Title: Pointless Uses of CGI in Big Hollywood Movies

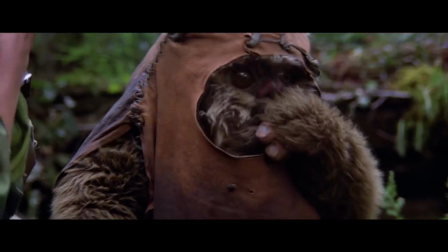Yes, George Lucas felt it necessary to have the Ewoks blink, even though you probably wouldn't even notice.
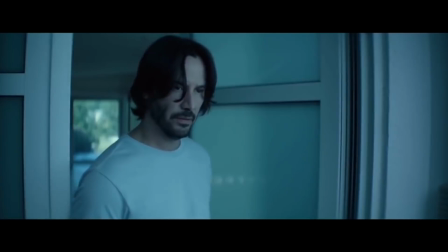Number 6. John Wick. Keanu Reeves did an amazing job of playing John Wick.
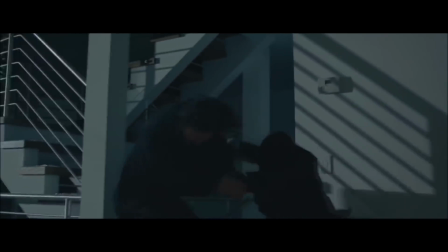In fact, the whole cast did an amazing job of playing their characters.
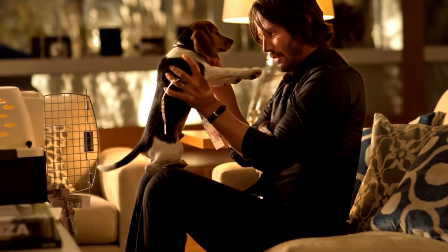Except the dog, apparently, because for some reason the directors felt it necessary to have the dog poop on the lawn.
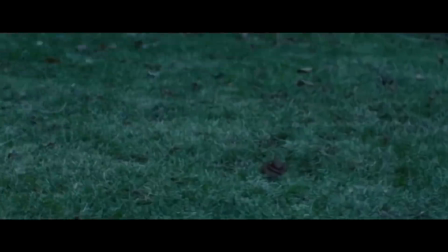But the dog didn't deliver, because that turd is actually artificial.
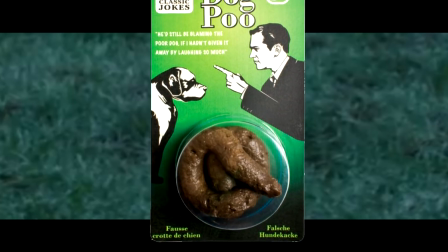And no, it's not one of those fake turds that you can buy for a couple of dollars. It's actually a CGI turd.
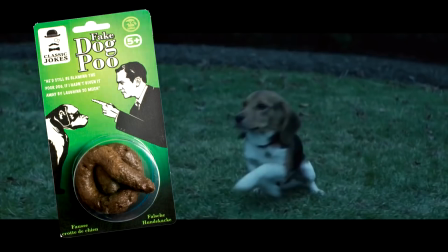One that cost $5,000 to do. Does filming a dog with a joke poop in the background really cost more than $5,000?
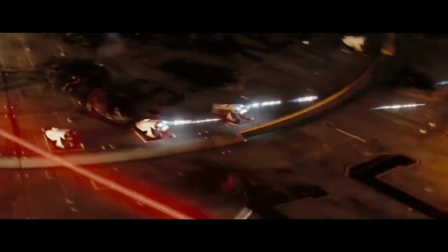I don't think so. Number 7.
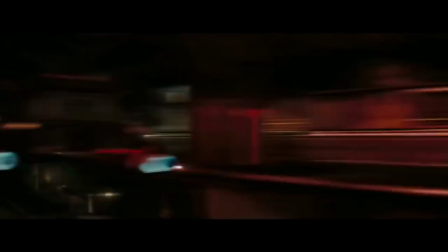Star Trek. Just like most movies that are set in space, Star Trek was packed full of CGI.
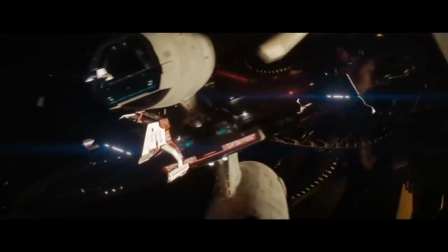That comes as no surprise. You've got spaceships, lasers, aliens, planets exploding, salt pouring out of salt cellars.
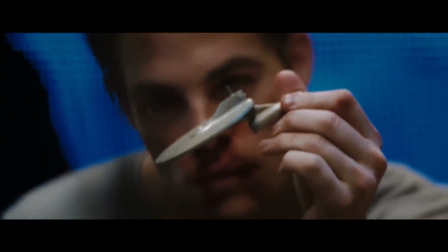Yep. The salt falling from this Enterprise model salt cellar is CGI, because apparently it's very,
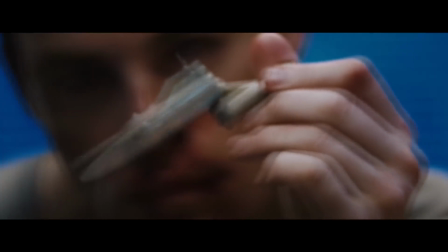I don't know, difficult to get real salt to fall from a salt cellar?
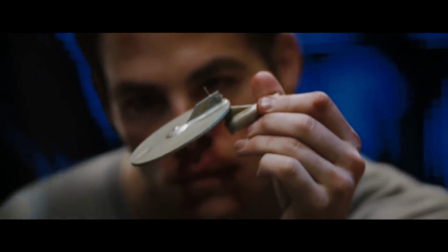I know, maybe it's because the salt was damp and it didn't come out very well. Just put a couple of grains of rice in the salt cellar.
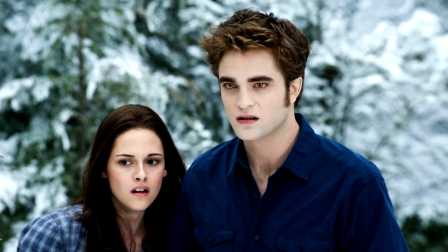That'll keep it lovely and dry. Number 8. Twilight Breaking Dawn Part 2.
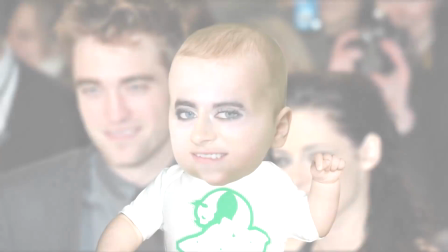You'd think the child of a vampire and a human would make for an interesting looking baby. Would it be born with fangs?
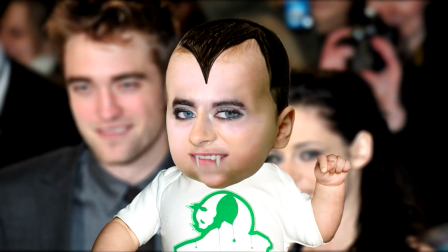Would it have Dracula-esque hair? Or would it just look like a normal baby? Well, as we see in Breaking Dawn Part 2, neither.
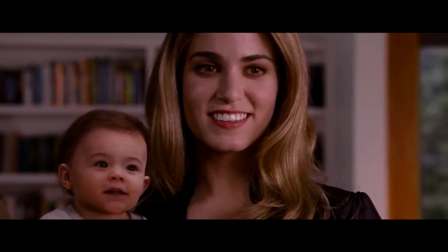No, instead they decided to go for a superimposed computer-generated abomination plucked right out of the uncanny valley.
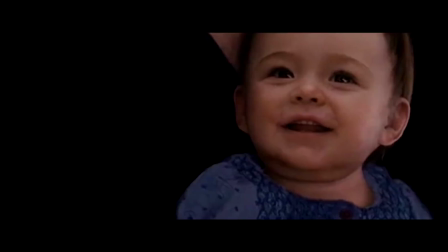Which, now come to think of it, may be quite fitting for a vampire-human baby.
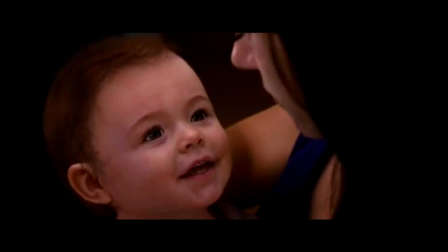Except for the fact that it completely throws you off and all you can think about while watching it is, why didn't they just use a real baby?
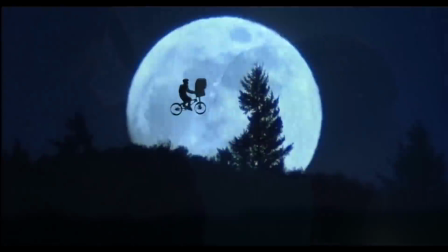I mean, look at it. Number 9. E.T.
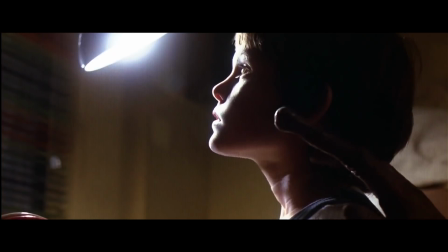Taking a leaf out of George Lucas's book,
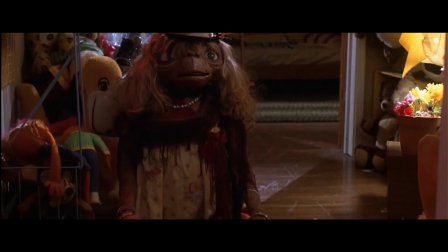Steven Spielberg also went back and re-edited some of the scenes from the 1982 movie E.T. for the 2002 DVD release.
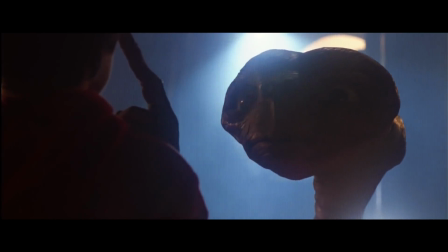Now, some of these changes did kind of enhance it a bit.
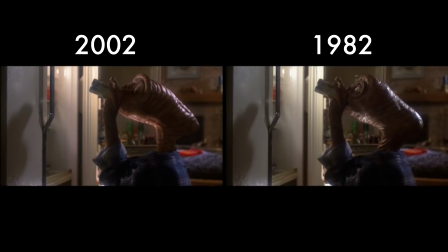You've of course got the more modern looking Universal logo, slightly better looking CGI and more expression in E.T.'s face.
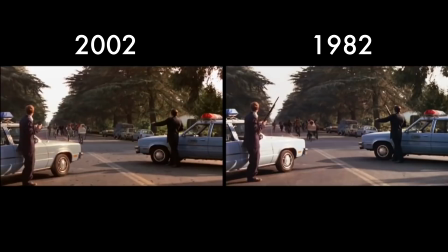But one thing that just doesn't make sense is, he replaced all the guns with walkie-talkies.
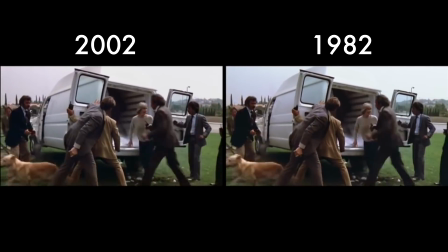But then even he realised how ridiculous that was and changed it back for the Blu-ray release.
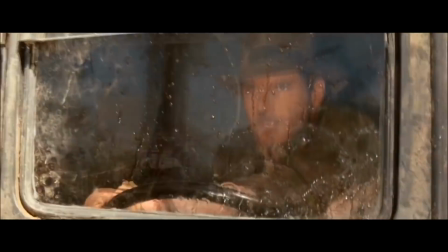Number 10. Raiders of the Lost Ark. It seems like Steven Spielberg again wasn't satisfied with an old movie he made,
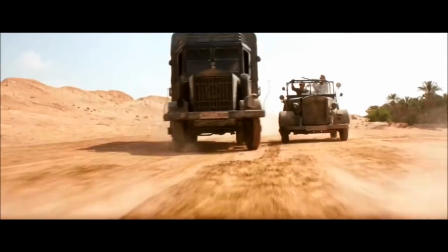because for the 2008 re-release of Indiana Jones Raiders of the Lost Ark, he also decided to do a few extra touch-ups.
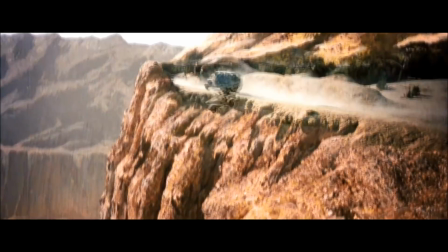One of which was this matte painting of a hillside that they replaced with a 3D one,
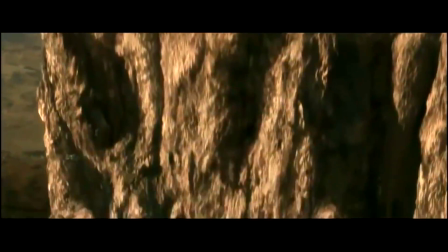that looks completely out of character with the movie and messes with the class of one of history's best adventure movies.
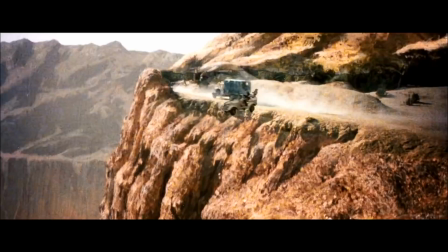But thankfully, just like with E.T., Spielberg realised this and changed it back for the Blu-ray release.
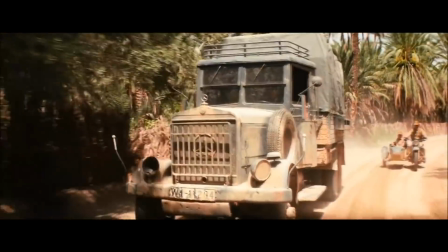Which one of these uses of CGI do you think was the most pointless? Let us know in the comment section below. For your daily celeb fix, subscribe.